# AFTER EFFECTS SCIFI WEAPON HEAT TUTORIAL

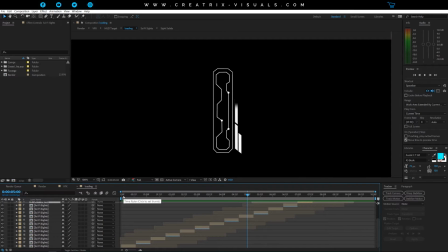(4:18)
So this is a very simple image basically that I animated back, I think it was like 2012 or 2013, long time ago, and I just had a couple of masks and then I looped it, which it looks like this, you know, keeps loading and everything kind of like on the stasis mode.
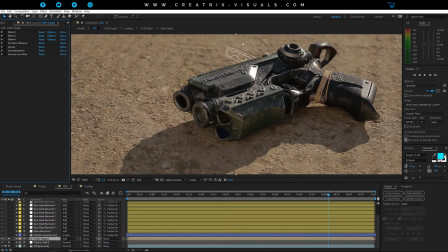(4:35)
So if I select and remove every effect that that specific node
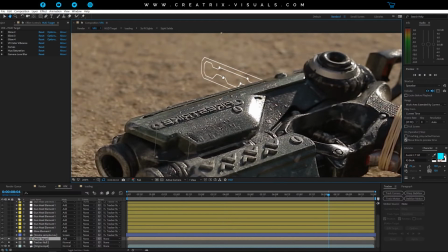(4:43)
layer has, and if I zoom here, you can see it's just that image looking good, and it just said now. What I did for this one guys, so I played with the rotation and everything just to make it fit in the scene,
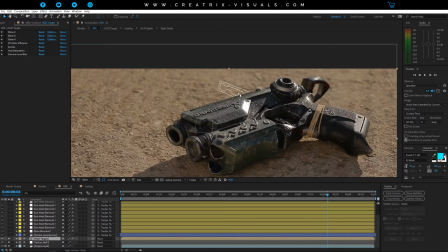(5:00)
you know, you can select the rotation tool, the position tool and everything, play around to make it look the way you want. And then what I did is I made a mask around this gun, and I set it to
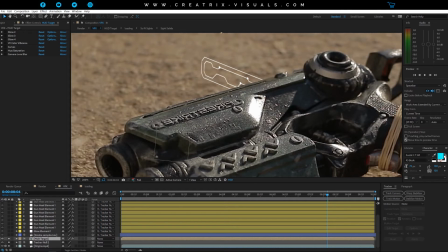(5:14)
subtract so that the HUD thing looks as if it sits behind the gun, right? Because here you should go like this and have more HUD looking things, as we saw in the loading part.
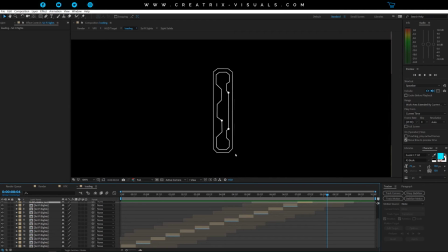(5:27)
See, this whole part is missing, and that's because we put a mask to hide it behind the gun.
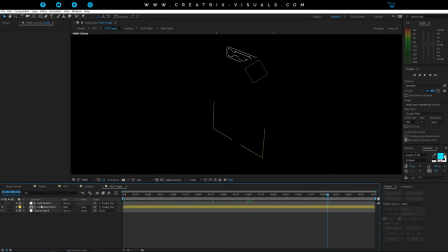(5:33)
And actually, if I open, you can see it here. Where's my mask? See, this is the mask, and I just pre-composed it because it was easier that way, and when I was working on the other thing to put the glow effects.
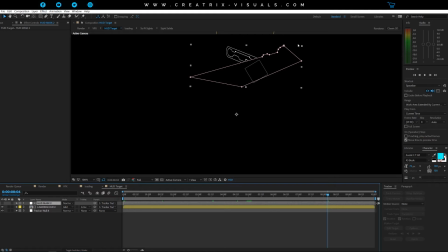(5:49)
So this is the mask of the gun, and this is pre-composed together with a null object, and it gives us this cool looking thing.
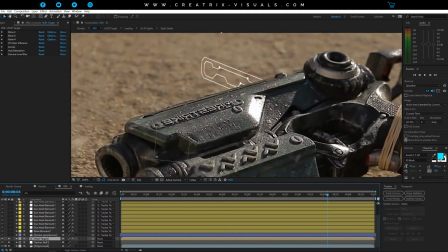(5:56)
And why I did this is because when you apply glow effects on a layer, and this is very important,
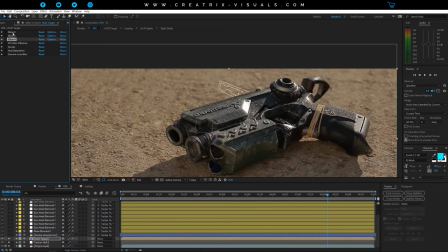(6:03)
guys, so when you apply glow effects, the glow will stop depending on the layer's size. So my layer was stopping like this, and because I had the mask, the glow was very
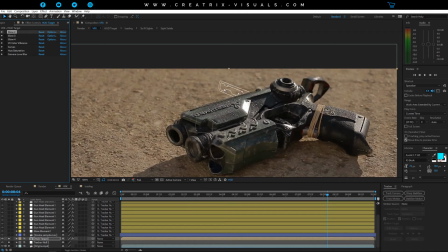(6:16)
off because it wasn't actually illuminating everything with the soft glow and kind of gradually fading off. It would stop on the mask because I've set the layer to not exist here. So the glow effect, if applied directly on that, will discard this part.
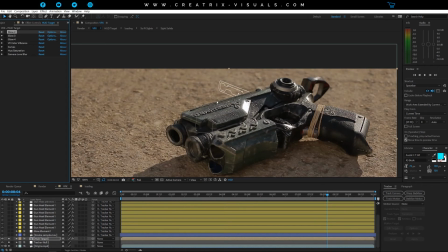(6:36)
And so it looked off. So by pre-composing, now we can apply all the glow effects, as you can see, and it keeps existing in this part which we subtracted with the mask, because we wanna imply that the HUD target looking thing is behind the gun.
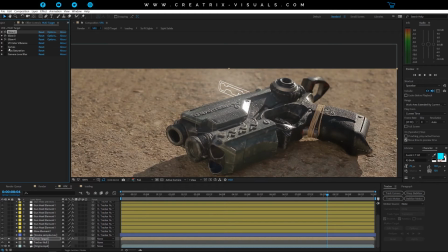(6:52)
So now, with my pre-composition, if we go back, I set it to add, and then I put some glow effects, then my VC color vibrance, and then some curves.
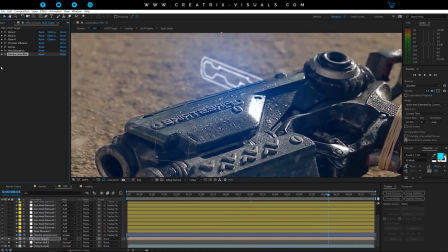(7:03)
And the last thing is, I put a camera lens blur. Because as you can see, here it's pretty sharp, but you can see the depth of field.
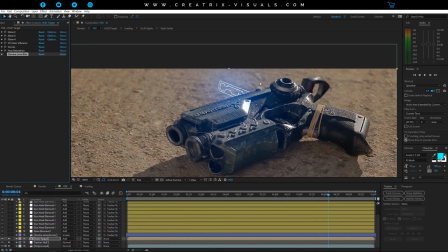(7:11)
So it doesn't make sense. Look how sharp and off it looks. So by putting
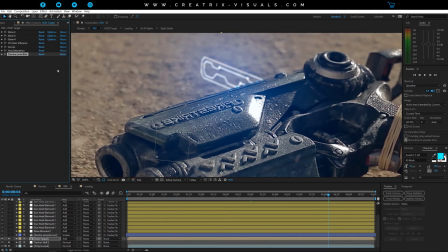(7:18)
a soft lens blur in your effects, depending on your project's
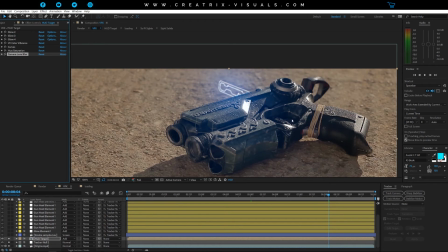(7:22)
the way you recorded and the depth of field, this will really help sell the effect that you're going through.
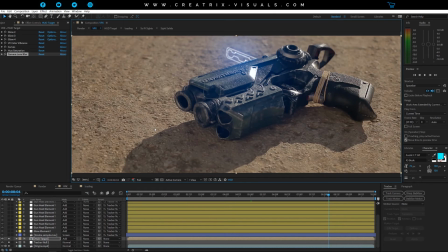(7:29)
Because many times you will put a lot of assets in a composition, but their sharpness is not fitting what you recorded. So pretty cool tip over there. Make sure to have that in mind when you're doing VFX and everything. So let's move on to the next thing. Next off, we have the smoke layer.
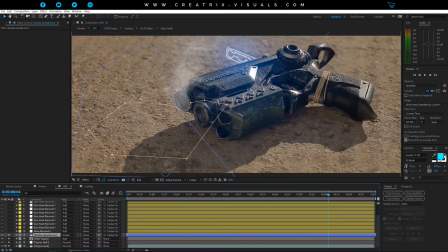(7:47)
And again, guys, all these assets are included in the project file from the Creatrix Vault. So we have a smoke sample over here. Let me isolate just that actually.
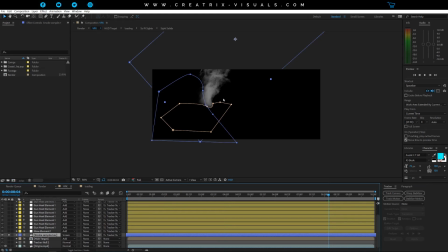(7:59)
As we can see, we have a cool smoke, but here's how you can take smoke assets, guys,
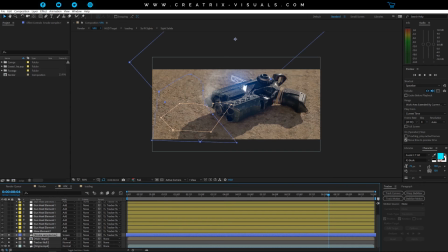(8:04)
and make them fit your scene, even though they were not made for that, right?
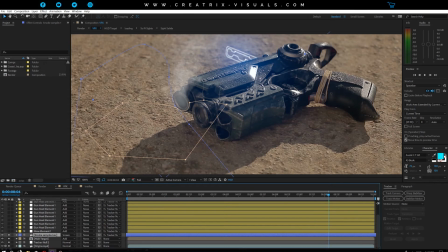(8:10)
So as you can see here, guys, I have two masks. If I press M on my smoke sample, you can see we have two masks.